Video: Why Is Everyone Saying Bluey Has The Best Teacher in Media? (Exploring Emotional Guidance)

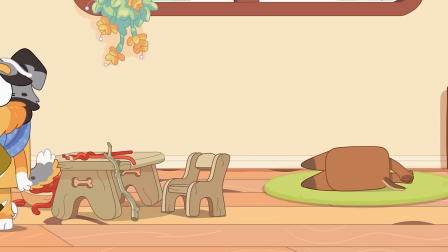(3:59)
Whereas Calypso can be heard humming throughout, however, as the plot continues,
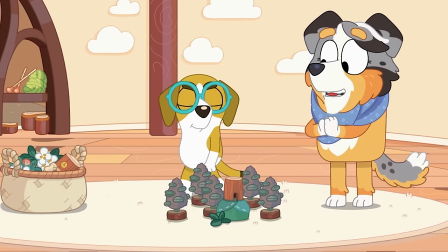(4:05)
her humming becomes more and more powerful, as well as while she goes to each student,
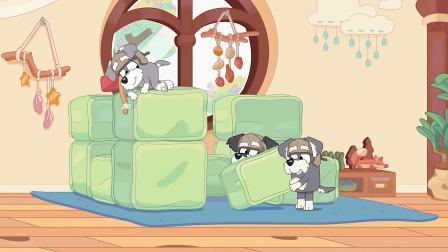(4:09)
there are little specific instruments added to represent each kid / activity that eventually all comes together at the end in a very magical way that I'll
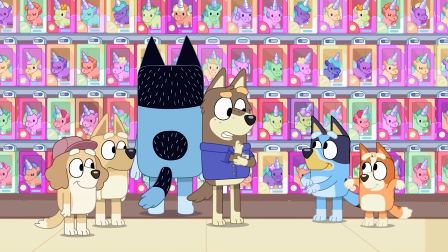(4:17)
explain in a bit, but let's try to make that coalesce as we examine how Calypso addresses each student.
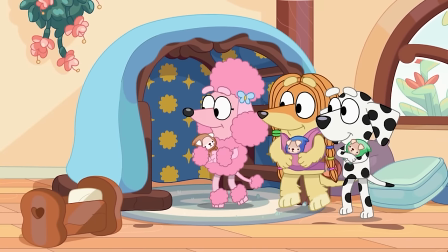(4:23)
Once everyone has chosen what they wanted to do, Calypso chooses to first check on Pretzel in an indirect way,
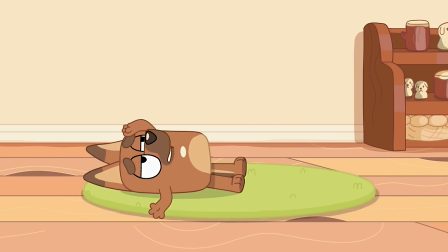(4:28)
who is having an off day, by simply saying, "Look at this lovely stick I found,
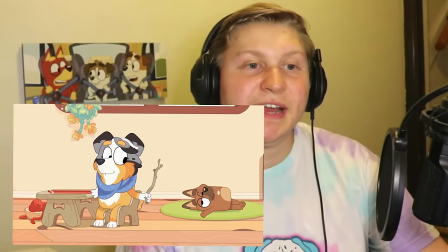(4:34) Pretzel," as a way to encourage him to do an activity, but when he refuses, "I don't feel like playing anything." Okay.
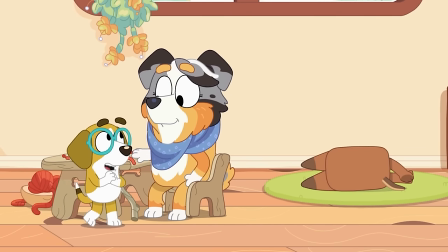(4:41)
Calypso accepts his answer and doesn't press him, which may seem odd. However, there are certain situations where an individual is better left alone and instead given an opportunity to collect their thoughts and emotions,
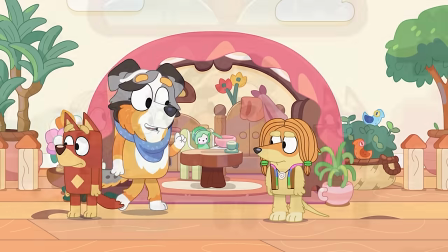(4:52)
or even just slowly nudge towards an answer to allow themselves to figure it out. And the latter is something we can witness Calypso do often in many episodes.
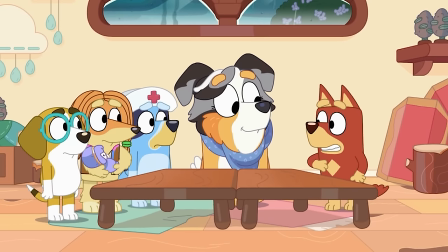(5:01) I'm sorry, Indy.
During this encounter with Pretzel,
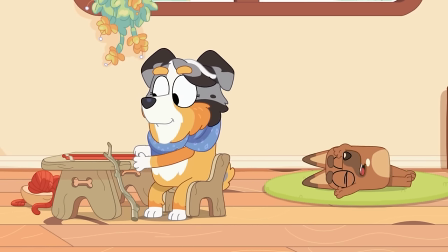(5:04)
the background mainly plays percussion instrumentals until Honey enters a screen where a new instrument is added from the woodwind family.
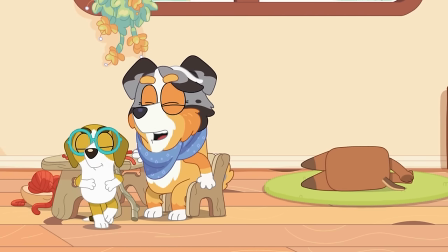(5:11)
As Honey pulls Calypso over to the village she made to see if it's ready for a gnome to live there,
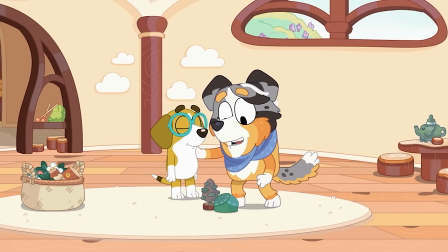(5:17)
where Calypso gently encourages Honey, "Well, the gnome will need a place to sleep," in another indirect manner similar to Pretzel.
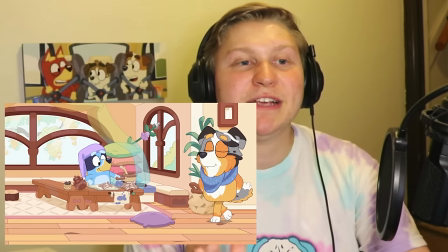(5:24) Okay.
Eventually, she starts making her rounds around the classroom and makes her way to Bluey, where she is running a fish and chip shop, but without any fish.
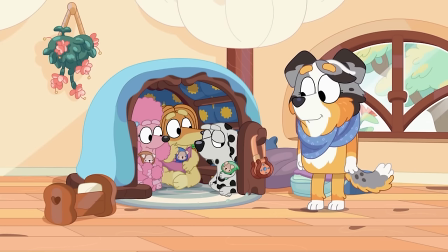(5:32) We've run out of fish.
As she moves onto the trio, Coco, Chloe, and Indy, all playing as mothers.
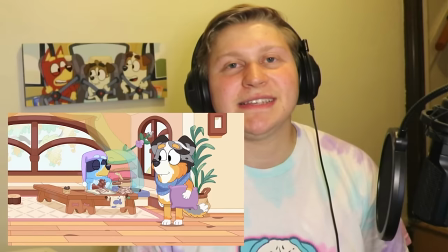(5:39) My, it certainly is crowded in here.
And subtly encourages the girls to take their game over to Bluey's new shop.
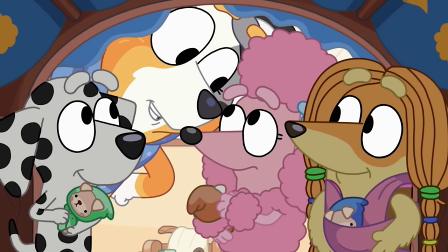(5:46) Did you know that a fish and chip shop just opened next door?
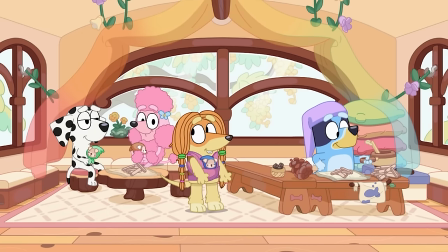(5:51)
To solve their crowded situation, as well as being the first in many ways, she starts her harmonizing act.
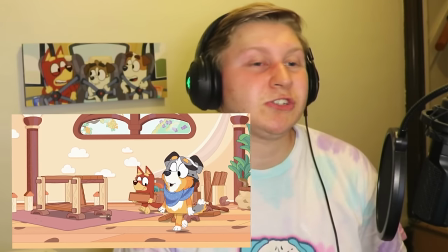(5:57)
She then moves on to Rusty, where we can hear a new instrument family added to the background called strings,
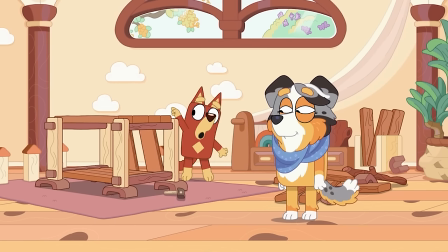(6:02)
adding a new rustic vibe fitting into Rusty's game of building a house, where conveniently she tells him something about Indy's game.
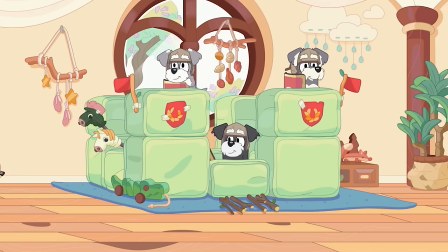(6:09) I think Indy is looking for somewhere to live.
Which leads us to the final kids, which are the Terriers playing as Romans again,
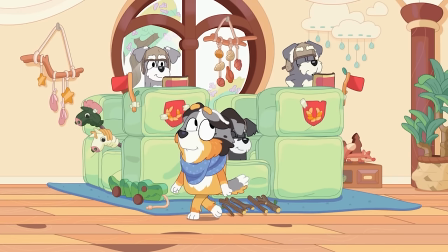(6:18)
where the entire music motif changes to something more akin to music accompanying a castle or royal knight, but most importantly,
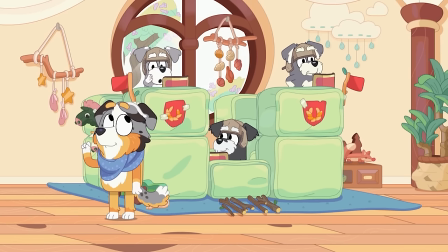(6:27)
they added a new instrument family here as well called brass.
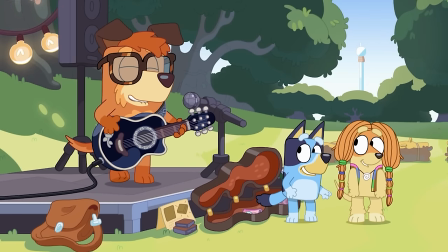(6:35)
For the remainder of this episode, majority of these instruments are all played separately, rarely combined with one another,
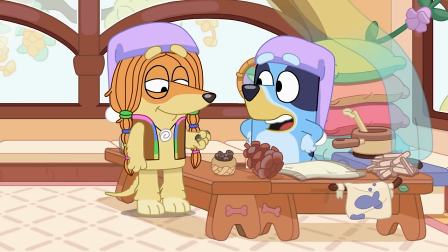(6:42)
until we see the specific students playing with each other, which is what Calypso has been encouraging during her walkthrough.
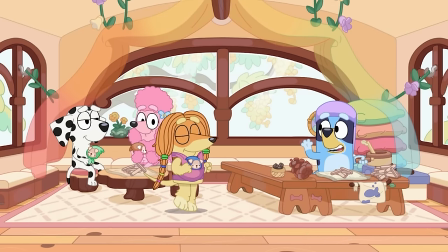(6:48)
And this can be first seen when we loop back around to the fish and chip shop with Bluey, simply loving all the business she is getting.
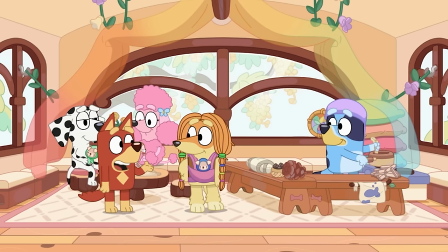(6:55) I'm so busy!
And Rusty running over to Indy to get her to move into the house he is building, which leads her needing money for rent,
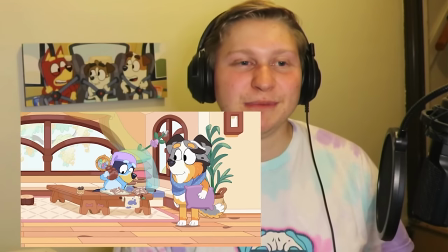(7:03)
so she ends up becoming a waitress for Bluey, which also works perfectly for Bluey's game since she needs an extra hand due to the sudden increase in customers.
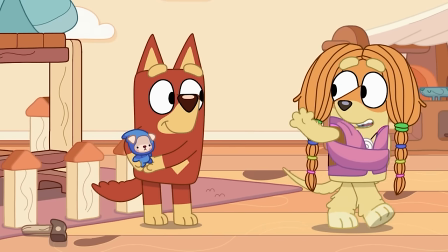(7:12)
And at the same time, Rusty agrees to watch Indy's baby while she is at work.
Do you want to learn how to build a fence, Polly?
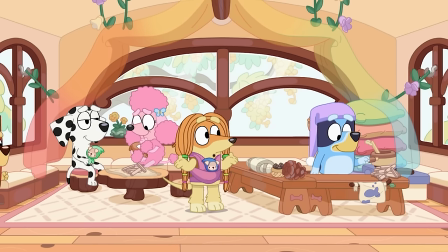(7:18)
Now I know that was a rapid fire of the sudden changes, but at this point a large majority of the kids have now become harmonized together for each of their games, with the kids making the decisions for themselves to harmonize.
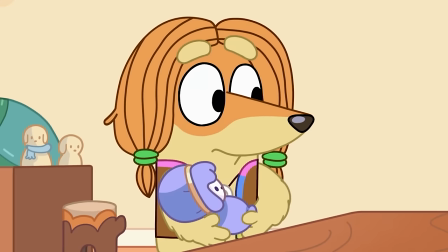(7:29)
The reason why the kids being the main decider on their actions is important is because encouraging the kids to figure out the solutions for themselves is a teaching
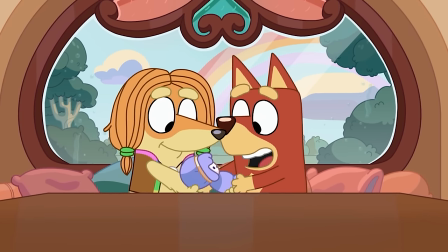(7:37)
method that allows kids to further cement important ideologies as well as social skills that help kids become amazing adults.
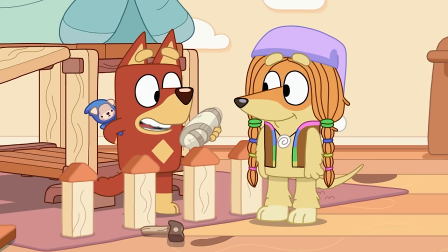(7:45)
And to take it a step further, while Indy is a waitress,
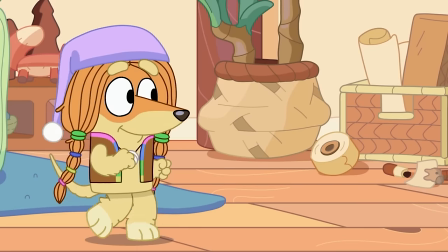(7:48)
she finds a way to get the Terriers involved without any indirect guidance from Calypso by asking if they want some food as well,
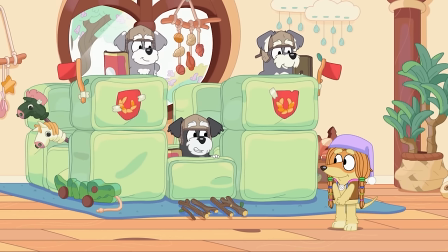(7:55)
with them agreeing in a way that fits into their game.
Can we have enough to feed our whole army? Okay.